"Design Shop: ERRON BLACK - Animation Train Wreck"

Every culture has their own form of archetypal warrior hero. In Europe, the noble knight.
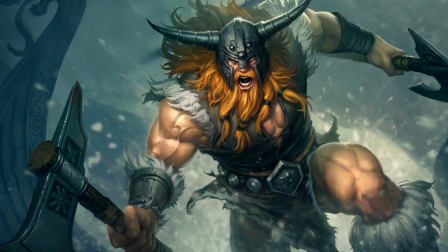In Scandinavia, the fearless Viking. In Japan, the honorable samurai.
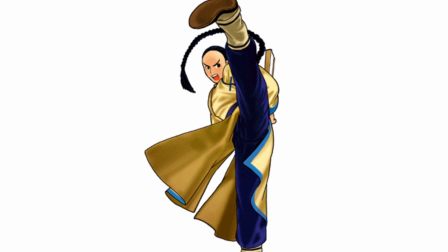In China, the wuxia hero. But in America, we have the cowboy.
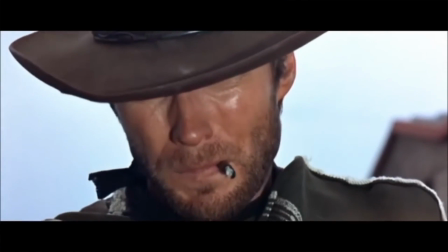The cowboy lives on as our country's most recognizable, romanticized mythological hero, so it's no wonder we see a lot of cowboys appear in our fiction.
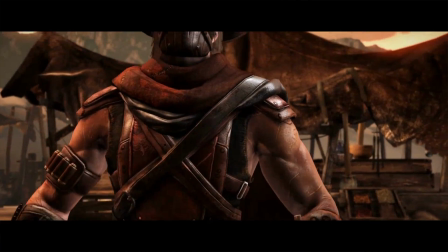It would only be a matter of time before a gunslinging cowboy got added to the universe of Mortal Kombat,
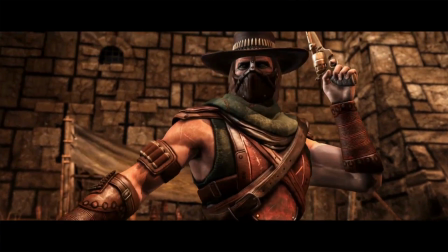and honestly, it's the coolest, most refreshing idea in a long history of color-swap ninjas. At least, it's a good idea in concept.
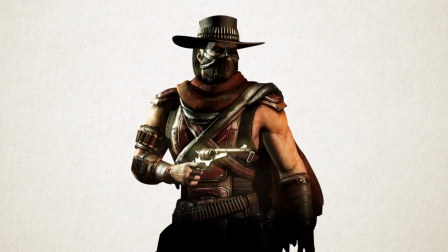There's little wrong with Erron Black in the visual department, and I actually love the idea of a cowboy in Mortal Kombat.
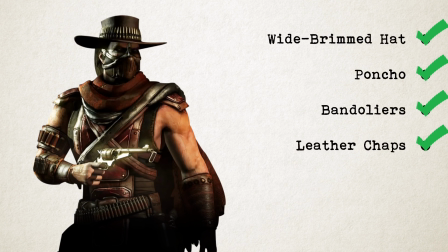Erron pretty much hits the checklist of necessary cowboy costume props, although I wish he wasn't as brown as the rest of the game. But we're not here to talk about that. We're here to talk about how horrible animation can ruin a good character concept.
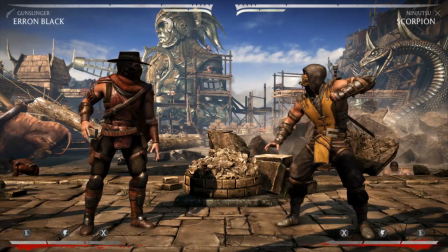Starting from the top, Erron Black's stance. In a game full of bad stances, this is the sloppiest, laziest stance in the game.
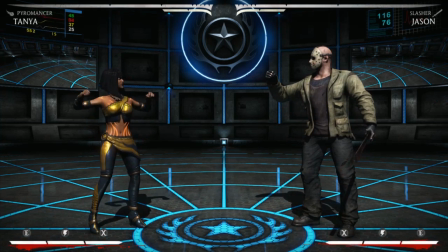I generally regard a basic standing pose as the most boring stance possible, but Erron Black somehow manages to make even that look lame.
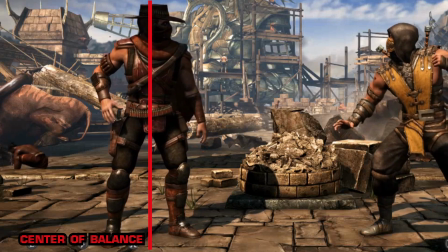He can't even stand straight without the Mortal Kombat drunken sway.
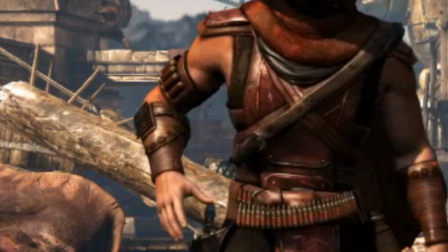I know his arm is supposed to be ready for a quick draw, but his arm and hand are so lifeless it's like he's hover-handing his own waist.
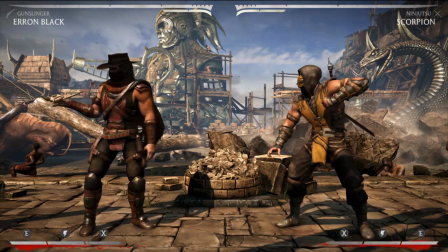This is not the posture of a gunslinger who's alert and ready for action.
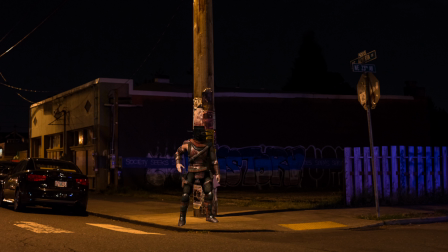This is the posture of a drunk guy on a Saturday night waiting for his Uber driver to pick him up.
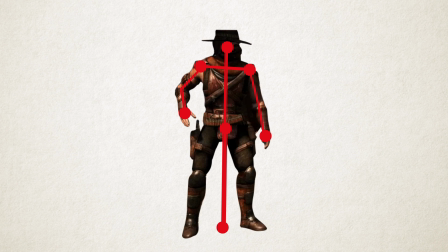There's no dynamic line of action, no point of interest, and it's just boring.
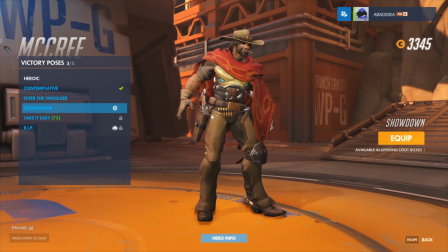The thing with gunslingers, especially cowboys, is that there's a certain posture that we associate with them.
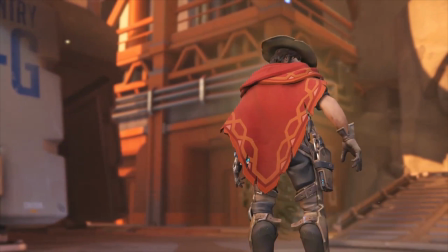Wide stance, muscles tense, steady breathing, gun at the hip, ready to fire.
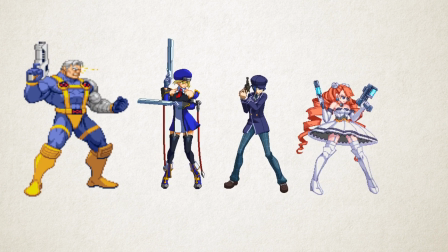Many gunslingers in fighting games fight with their guns drawn at all times, which is something I've always questioned about Mortal Kombat characters who wield weapons but don't have them drawn.
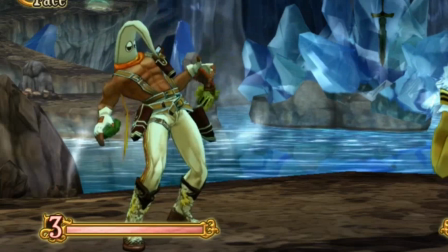However, for a cowboy, keeping a gun in the holster is also acceptable.
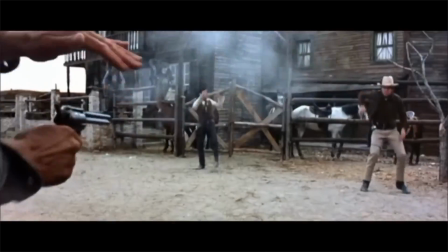A big part of the cowboy legend is the quick draw, a feat reimagined through fiction so many times that it's become near mythological.
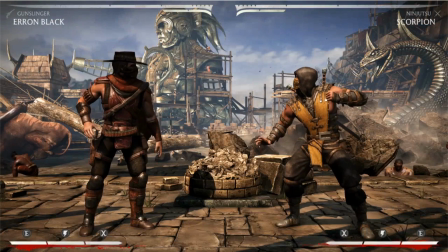It's like the gun equivalent of Iaido sword techniques. To pay homage to that, Erron Black has a prep stance in his gunslinger variation called Showdown.
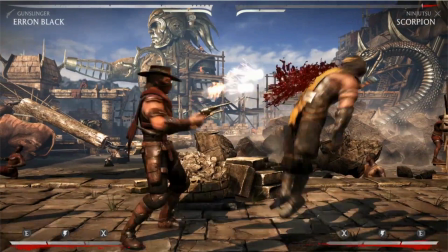And that stance is even worse.
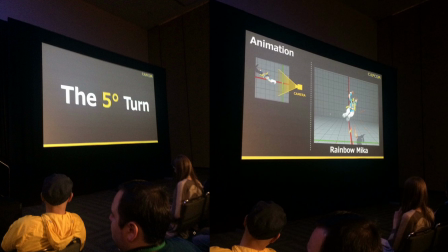I mentioned in the last video about the 5-degree rule, how you should pose your characters to favor at least 5 degrees toward the camera, rather than to pose completely to the side.
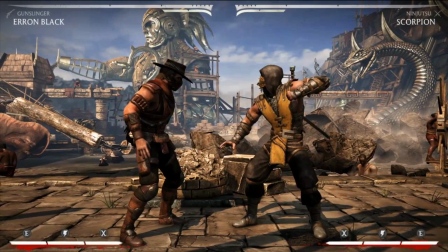This is exactly why. You can't see shit from this pose silhouette.
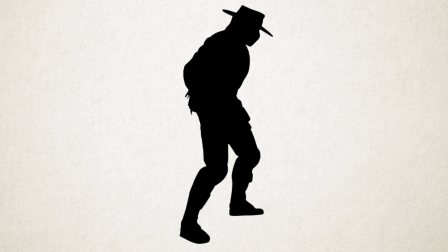There's no negative space to see the arm above the holster, and because it's sideways, you can't even see the feet spread apart.
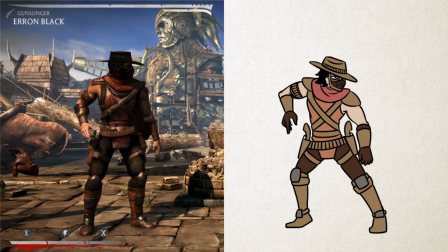If I were to pose this character, I'd focus his weight near the back, slant his hips, and raise his gun hand a bit higher, drawing attention to the gun at his hip. Nash in Street Fighter V actually has something close to what I do.
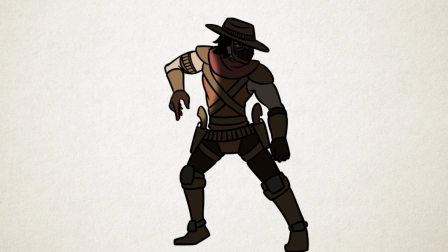If a lot of his motion comes from his shooting arm, which it should, then I'd like to highlight that back arm as much as possible, giving it the most range of motion so that the eye is always drawn to it whenever Erron does something with his gun,
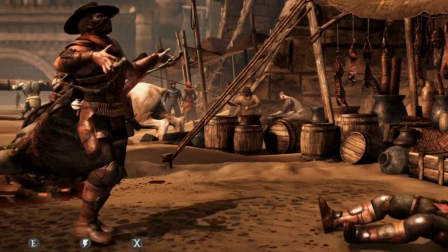especially those cool twirly gun tricks.
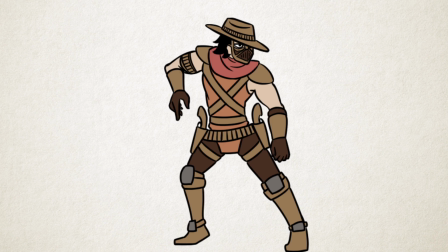Everything should be dedicated to visually emphasizing Erron's gunplay and making it the star of the show, which actually brings me to a second problem.
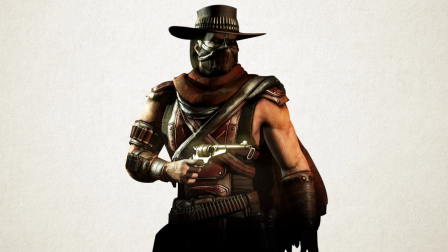There is one more nitpick I have about Erron Black's visual design. His revolvers are tiny.
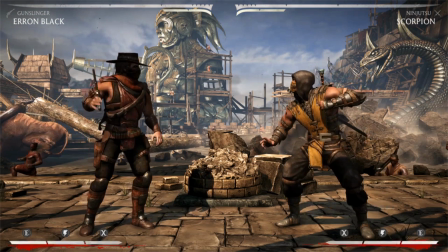This is a visual problem that actually affects his animation in a big way.
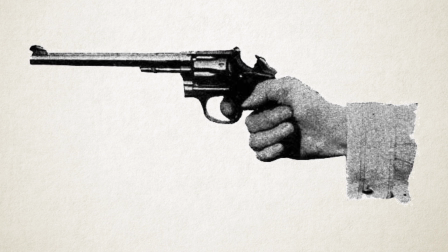You see, Erron's guns are scaled to the size of a real revolver, and real revolvers are small, slender guns.
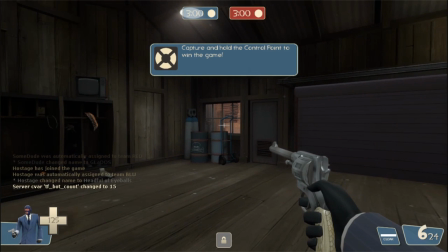In something like an FPS, this is fine because you can see a gun's details up close and scale it appropriately.
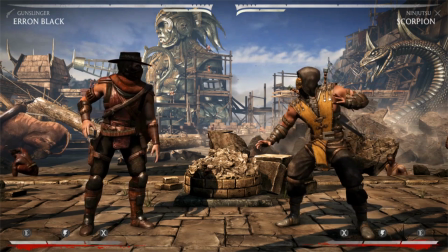But in a fighting game, you're going to be viewing your characters from a constant wide shot.
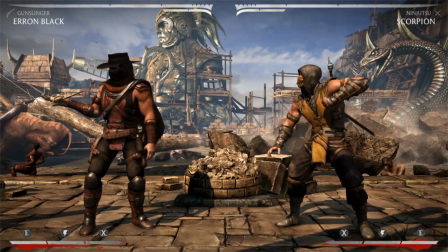At this distance, a realistically scaled revolver becomes basically invisible,
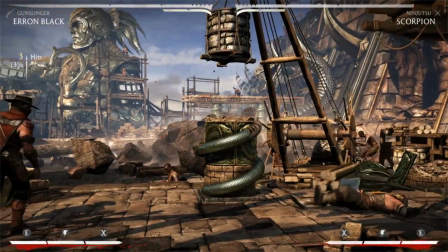and you can't see what he's doing with them because he's usually firing from the hip and keeping his guns close to his body.
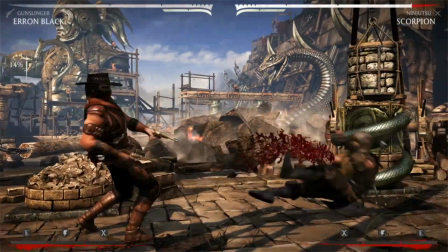It's especially bad during moves where Erron is bashing you with his guns. You barely even notice that he has guns in his hands, and he doesn't even gain any extra reach with them.